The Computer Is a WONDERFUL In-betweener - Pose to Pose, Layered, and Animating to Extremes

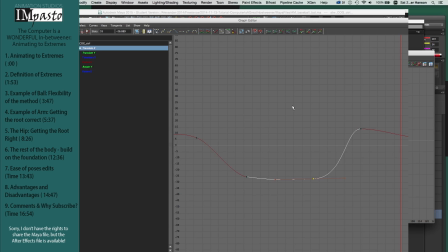I don't have to adjust the tangents very much, except I'll maybe drag tangents outward right before a fast action to really increase the speed of the action.
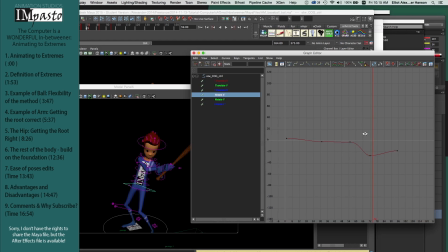But again, here I call the computer a wonderful in-betweener, and I am amazed at how much work it does for me.
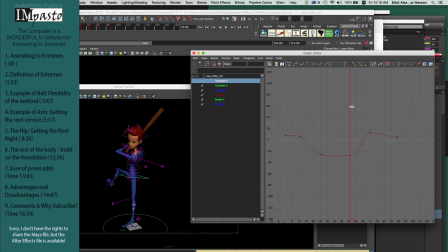Now the root done, the other parts of the body are easier, especially because from waist up, everything else is basically just a rotate.
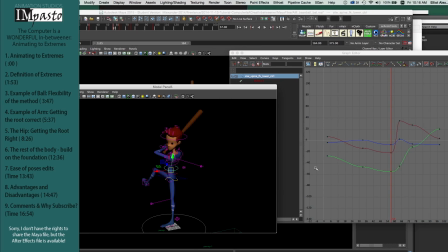In the belly, I'm going to go ahead and keep this beginning of the wind up, even though it's a bit stop and start and not completely smooth, because I know it's going through that pose and resting on it for a while.
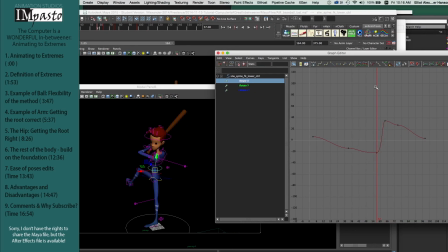Over here it looks like I needed to get rotate Z to come in faster, but it's messed with my rotate X in a way I probably don't want.
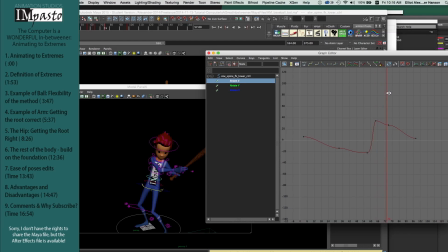Let's get rid of it, scrub, and see. Yeah, that's weird. Why would it stop rotating in the middle of its returning to rest like that?
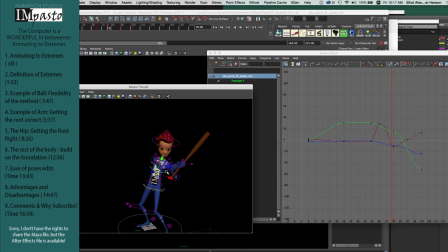I'm going to get rid of this. Clean up the chest. Smooth out the shoulders.
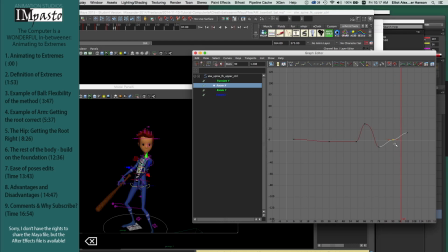Then carry through for the elbows and wrists. And in my case, his right wrist is controlling the bat. So I've set that wrist to be several frames behind the elbow because I want the bat to have some weight.
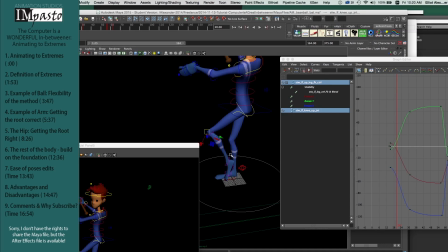Now there's a lot going on here with constraints to the bat, IK and FK switching that I'm not going to go into.
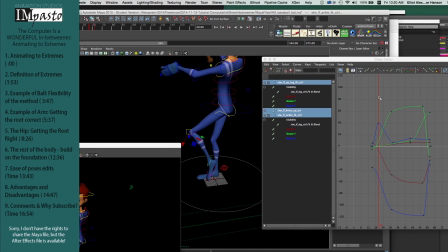I'm trying to communicate the basic principle. The foot that moves is a bit tricky, but notice how once I switch to FK to get it off the ground, the leg is going to be led by the hip joint, then the knee is going to follow the hip,
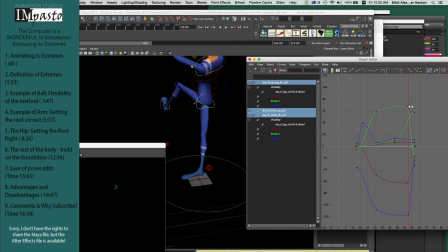and the ankle follows the knee. This gives us some really nice overlap as that foot leaves the ground, and then as it comes back.
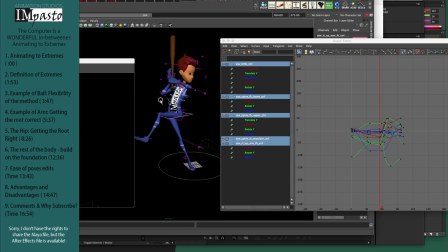All the while I'm checking through my poses. This is my favorite one here.
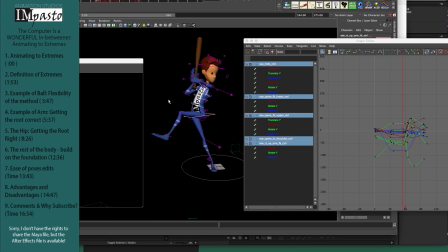If I want to see something happening that isn't happening for my video or drawings, I'll go ahead and make adjustments to individual frames.
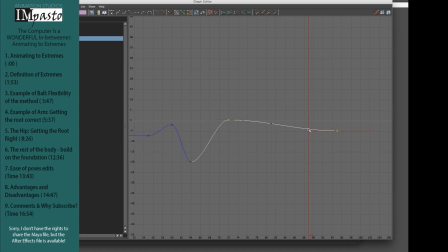To do so, I lock off the frame or frames before and after, and then adjust simply the area that I want. But I have to do that surprisingly little, because if I've got that root really working properly, the rest of the body seems to fall into place and follow its natural course, which means that in a sense I get my poses for free,
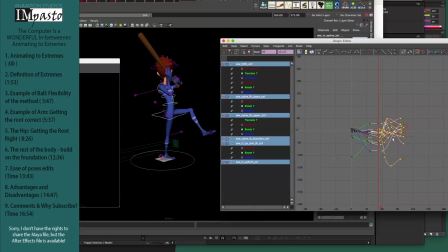though certainly not for real free. Nothing is free in animation. The last point I want to bring out is how easy edits can be using this method. Say I want my guy to stand wound up a little bit longer, so I can build the tension. I highlight all the related keyframes, and I just drag them out.
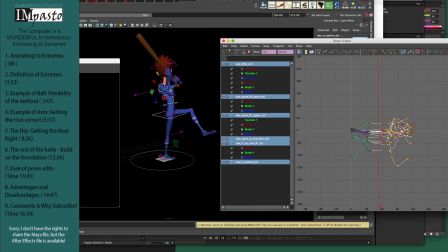Or say I want his swing to be faster. Again, taking all those keyframes, I just scale them in together, and I get a faster swing. The point is that it's easy to find which keyframes are relevant, and thus know where to select to make modifications. And that pretty much shows everything I wanted to.
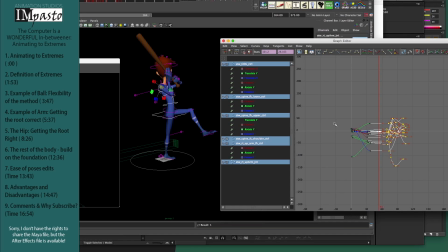But before I'm done, I want to wrap up by talking about the advantages and disadvantages to working this way. The first advantage is fluidity.
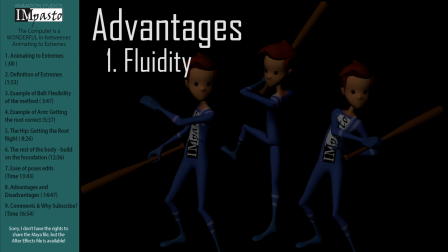Since my eye has gotten better, I've begun to notice some very good pose-to-pose animation that just doesn't have the full fluidity in place. The second advantage is that edits are really easy. I can speed things up, drop things out, and quickly identify problem areas by working this way.
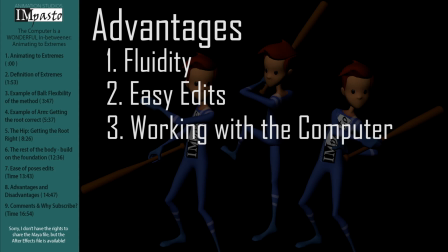The third advantage is that I feel like I'm working in harmony with the computer to get the result that I want. Like my dad used to say, let the saw do the work. I feel like this is a good combination of thinking like an artist and like a computer at the same time. The fourth advantage is, as I've mentioned, I get my poses and even my arcs for free.
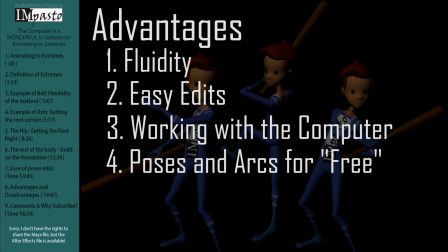Look how nicely my bat swing itself turned out, the simple and nice arc, and there are only 2 keyframes in just about every case from the hip upward to get that. It just follows its own natural action. But my favorite advantage of working this way is that it's the way I think about animation.
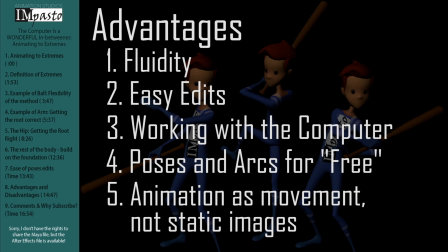I have great honor for those who see animation happening in poses, but I am always watching both live motion as well as animation as going from one place to another, and that's why animating to extremes really makes sense to me.
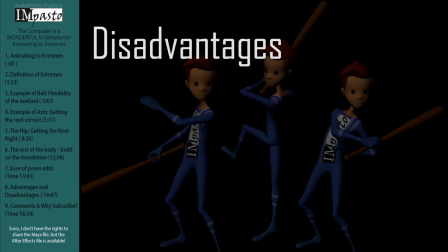Now there are many disadvantages to it, probably enough to keep many of us from it. The first is that it's hard to find those poses you're looking for until you've got quite far into it. You don't know if you're going to get the result you want for some time, and it can be a bit scary. The second is like it.
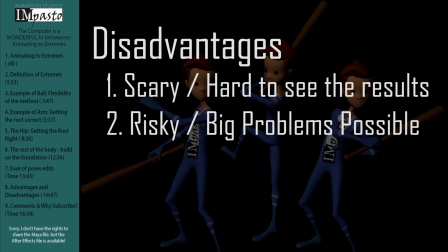Using this method is risky. If something isn't working out, the animation can look like a hot mess, and often it's not very fun to fix. The third disadvantage is that sometimes I feel my work is too perfect, either mechanical or otherwise not very living.